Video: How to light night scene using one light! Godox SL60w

so this scene was shot using one light that is godox sl60 hey guys what's up this is mohit for now and today i will be telling you guys
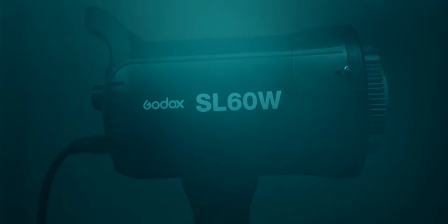[0:12]
how to light your scene using one light that is godox sl60 and also i will be telling you guys if the light is worth buying in 2021 the simple answer is yes but let's take a closer look at the light and let's find out so
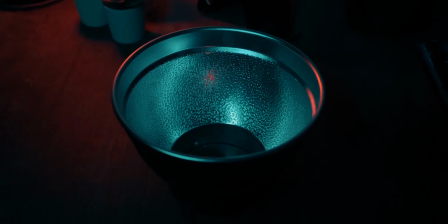[0:29]
the light comes with the remote, a reflector dome and an extension cord.
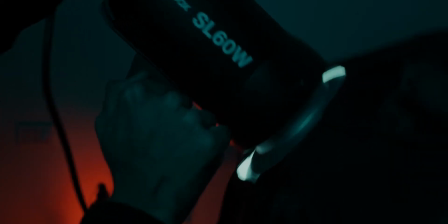[0:32]
The build quality of the light is decent although the handle with which you attach it to the stand that doesn't feel quite sturdy.
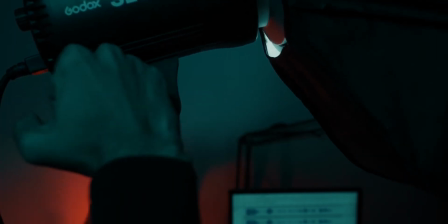[0:39]
You will always feel like that it will break once you attach the softbox onto the light.
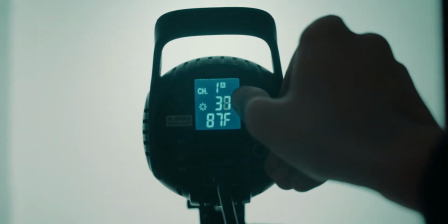[0:43]
The light can go down to 10% which in some cases might not be suitable since the light would still be quite bright.
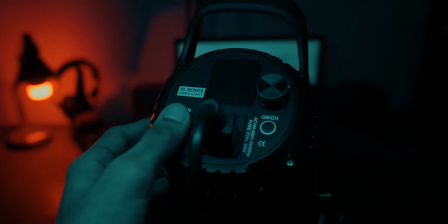[0:50]
At the back side of the light you will get an on off switch.
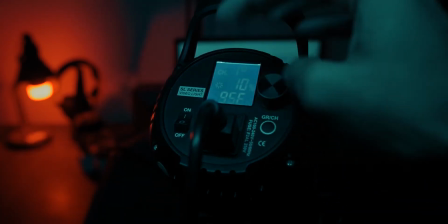[0:53]
You will get a roller to increase or decrease the brightness and you will also get a lcd screen where you can see your temperature your light percentage and
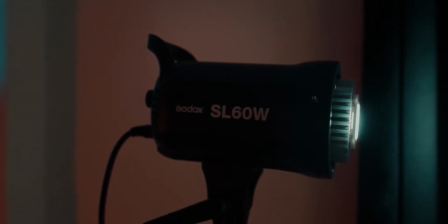[1:02]
your channel so attaching any modifier is really easy as this light comes with a bowens mount attachment getting back to the scene i used this
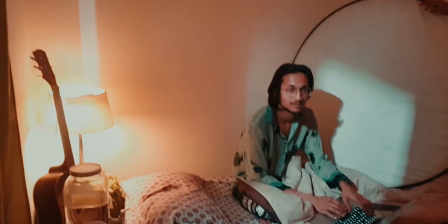[1:10]
light with a small reflector dome which came with it lit the scene from outside the balcony to start off i first set up the bed
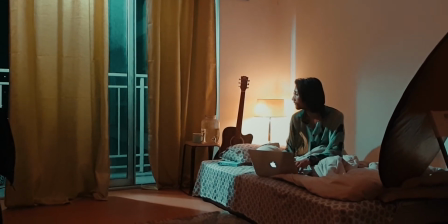[1:17]
near the balcony and in the corner of the room to add some depth in the shot then i added a practical to keep visual interest in the shot.
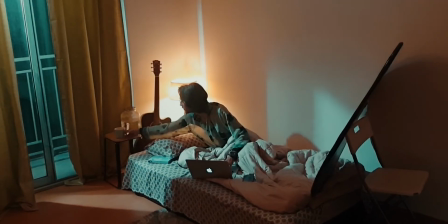[1:24]
Furthermore, I added curtains to make pockets of light onto the wall and the subject to sell out the effect even more.
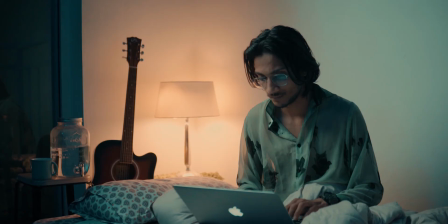[1:31]
Now, if you want to add even more depth, you can move the curtains a bit so that outside of the window is more visible, which will add even more depth and visual interest in the scene.
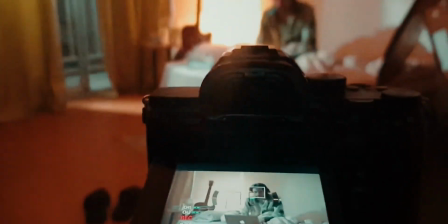[1:40]
After I was done with the wide shot, I moved closer to the talent,
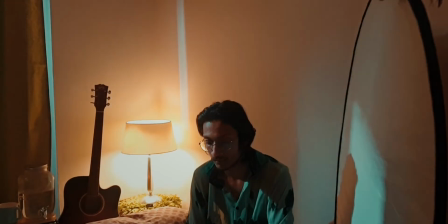[1:44]
added wide side of the reflector to bounce back some of the light in the face i shot the whole scene using sony
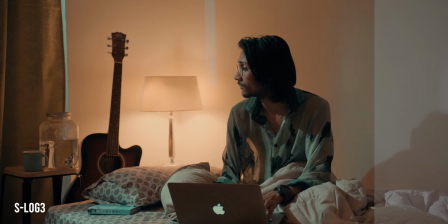[1:49]
a7 III and color graded using davinci resolve so to sum this up this light is really good for people who are just starting out and they want to invest something which is affordable and good as well thank you so much for watching hope you enjoyed this video smash like and subscribe to this channel this is mohit for now and i'm signing out peace out guys